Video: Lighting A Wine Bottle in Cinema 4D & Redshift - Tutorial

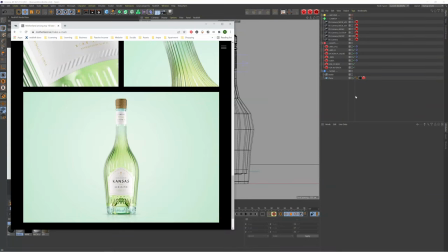0s
Hi guys, Ross here and welcome back to another video. So in today's video, we're going to be taking a look at this wine bottle project I worked on last year.
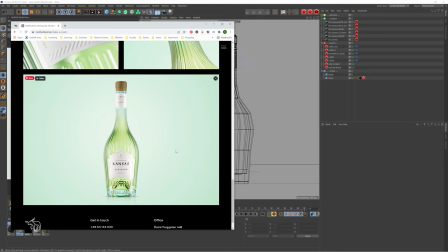8s
I thought I would make a video about it, kind of going through the lighting as well as some redshift settings. So hopefully you guys find this video helpful. If you do, you already know what to do. Hit that like button, hit that subscribe button, leave a comment down below and let me know how much you enjoyed it. So without further ado, let's jump straight into the tutorial and we're going to be starting off in Cinema 4D.
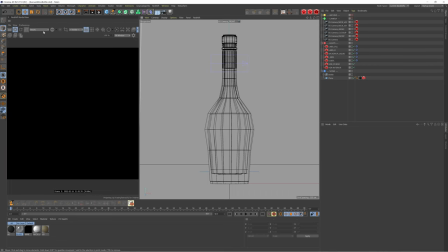27s
So we're in Cinema 4D and this is the setup. Let me just play the render view and lock the camera and show you guys what's going on.
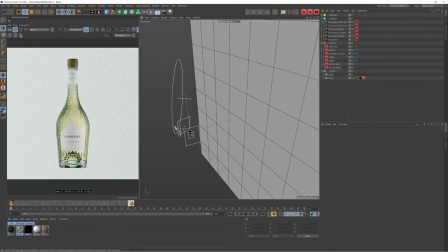35s
So it's a pretty simple setup. We have this backdrop and we have seven lights, a couple from the side and this big one here.
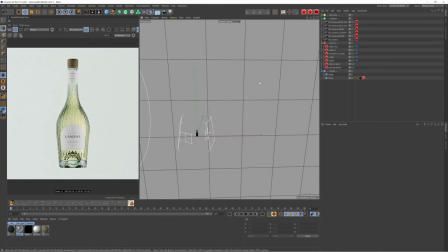43s
So I think what I should do is just run you guys through the lights.
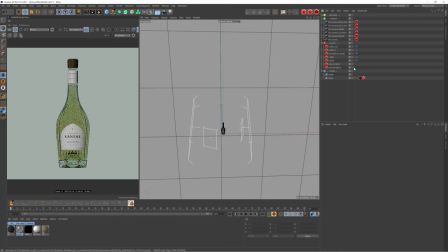47s
So let's just disable all of these and we're starting off with this HDR interior.
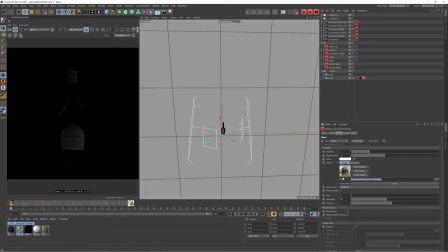53s
This is a HDR from Maxim Roz, just some really good interior HDRs which will give you some really nice reflections. So essentially that is what I'm using it for here, just to get some really nice reflections on the rim, not really lighting up the liquid but just adding some nice details to the bottle.
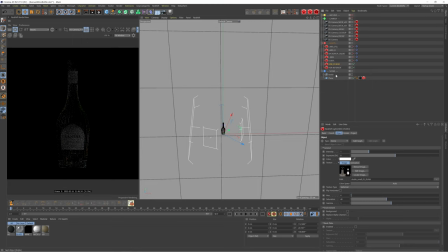72s
We then stack this with another HDR, this time using a studio one, and this time this one is adding some reflections. So you can see we're getting some nice details along the bottom. It's really helping to bring out some of the embossings we have on this glass bottle, and then also bringing some nice reflections on this left-hand side.
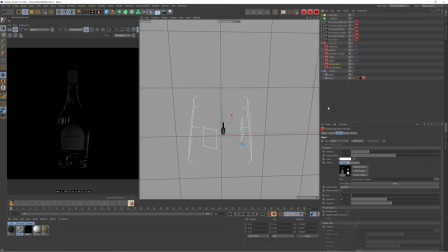91s
I like to use HDRs because obviously they're based on real-life environments, so you do get a lot more detail and photorealism with using these. So they're a really good way to inject a little bit more detail into your renders.
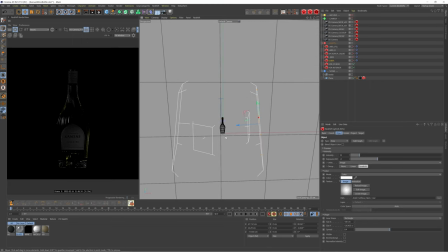103s
We're then going to use some area lights, and these are going to do the bulk of the work in terms of setting up the reflections and setting up that studio lighting. So we're starting off with this right reflection area light, and this is using a softbox fabric texture.
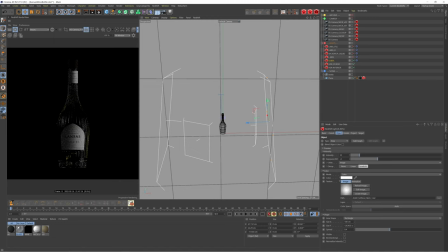118s
Can't quite remember where I got this from, but I'm going to have a look and try get a link put in the description for you guys. If not, you can probably find a softbox texture online. This just gives you, again, just some more realistic results because you'll see some of those textures in the reflections.
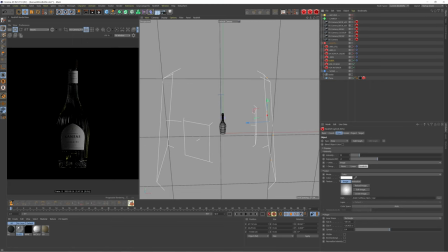134s
Again, just making it feel more photorealistic and more detailed. You know, it's just the little details that all start to add up and really make a world of difference. We then have a left reflection, essentially doing the same thing, using the same texture, but this one is slightly brighter.
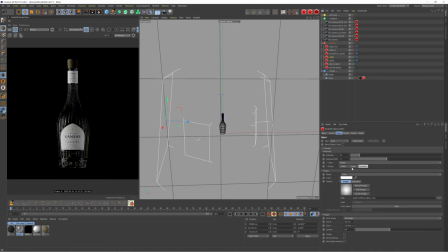150s
So when I'm creating these studio product renders, I like to have a key light, which essentially means your main light. And in this case, it's the left reflection. So this one's a little bit brighter than the right one. And this just helps to give the viewers a better sense of direction in terms of lighting,
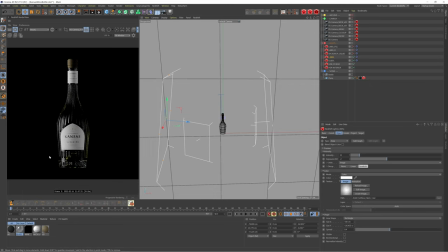167s
but also helps to add more contrast and interest to the final visual. So you can see we have a slightly brighter reflection on the left, which is then contrasted with this slightly darker one on the right. So just with these four lights alone, we're getting some really interesting reflections and refractions.
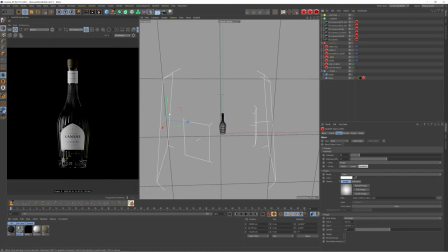183s
You can start to see some of the liquid showing in the sides of the bottle here, but the main light is this backdrop liquid light here.
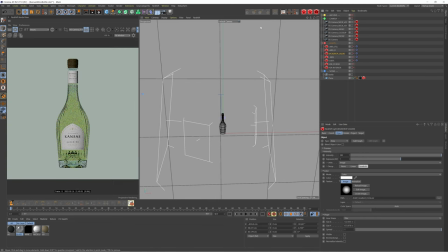192s
So I'm actually going to disable all these lights so far just so I can focus on this quickly. So I'm going to zoom out and let's show you guys what's going on.
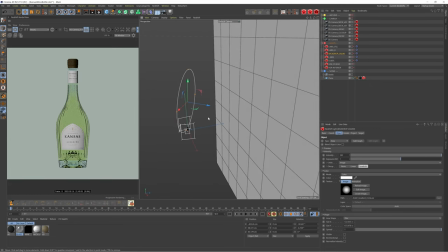200s
So when it comes to lighting these bottle renders, or kind of, I suppose, most renders involving glass and liquids, you actually light it in a different way that you probably would expect to. And that's by actually lighting the backdrop behind the bottle.
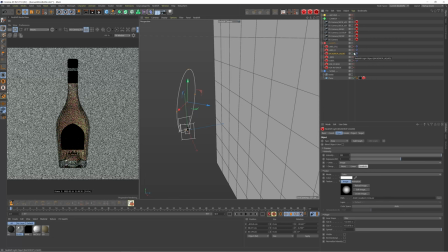217s
So if I just enable this, you can see we're not getting any reflections.
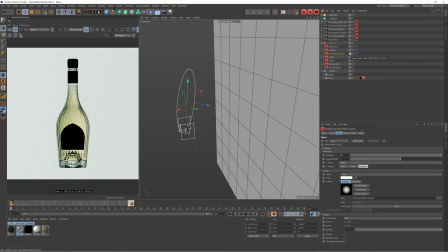222s
It's not lighting the label. It's actually focusing purely on the backdrop. And you can see if I go into the project tab, I've actually set it to only include the plane, so only include this object here.
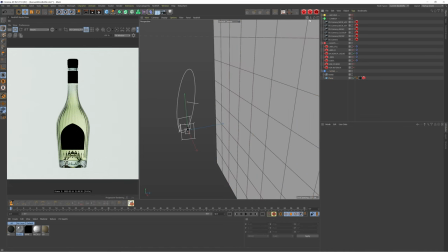235s
So what's actually happening is the light is hitting this plane, and then that's bouncing and filling the bottle here. So it's giving us that really nice studio feel to the liquid.